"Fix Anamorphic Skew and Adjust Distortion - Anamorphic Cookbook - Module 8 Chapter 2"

And what if you wanted to create skewing as a creative tool to convey a character's state of mind?
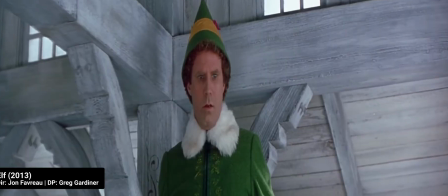(8:28)
That's exactly what we see in ELF when Buddy realizes he's a human.
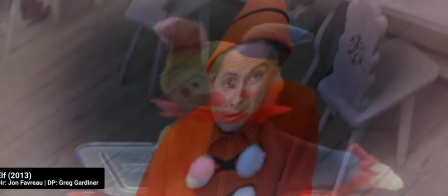(8:34)
This is literally a shot rotating the anamorphic block. They didn't even bother de-squeezing it. And de-squeezing makes the effect a lot nicer. We see the effect sparingly in a few other projects,
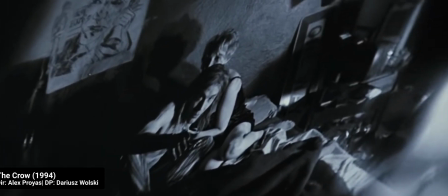(8:47)
yet there's a whole effects lens designed just for this, the Mesmerizer.
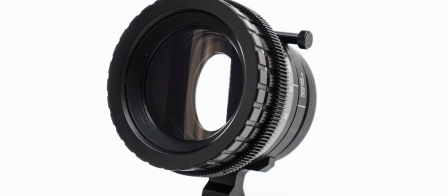(8:53)
The Mesmerizer is nothing short of a massive anamorphic adapter that goes in front of a
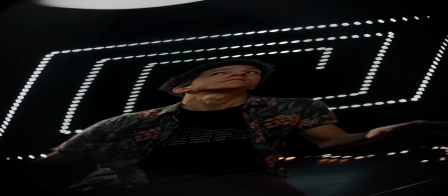(8:58)
cinema lens and allows you to rotate its cylinders to create this weird vertigo effect. I honestly feel the effect looks better with a lesser squeeze and de-squeezing the base shot so it looks normal at first and then we vertigo into action
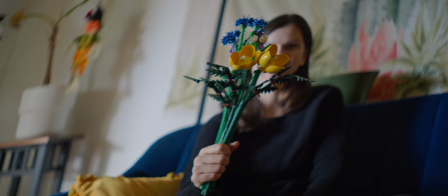(9:13)
here's a quick sequence that i made with the blazar and at 1.5 times d squeeze opposed to two times with the masmerizer i guess this is not super related to post-production but since i was in the topic of skewed images i was really inspired to talk about it in the next episode we will take a look at less common issues such as changing squeeze factor
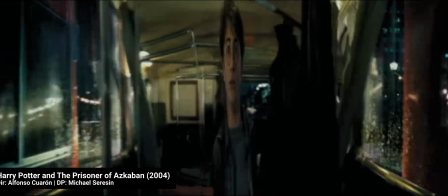(9:38)
from lenses like Sury's earlier models and many anamorphic adapters due
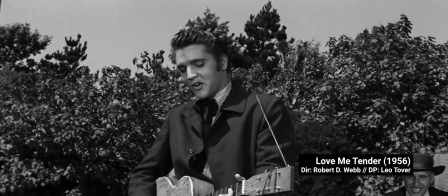(9:43)
to synchro focus and introduce a way to deal with anamorphic mumps these you should remember from module 1 and they're also a consequence of uneven squeeze
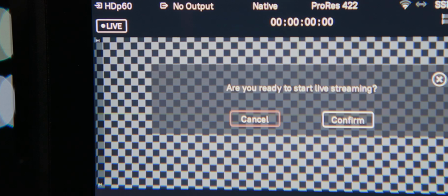(9:51)
either through the focus range or across the frame still in this module I'll show you how to live stream using anamorphics and a quick overview of the challenges of anamorphics for visual effects stay tuned thank you so much for hanging out and from now on you have no excuse for yelling against pincushion distortion i'll see you in the next one jitter for her things out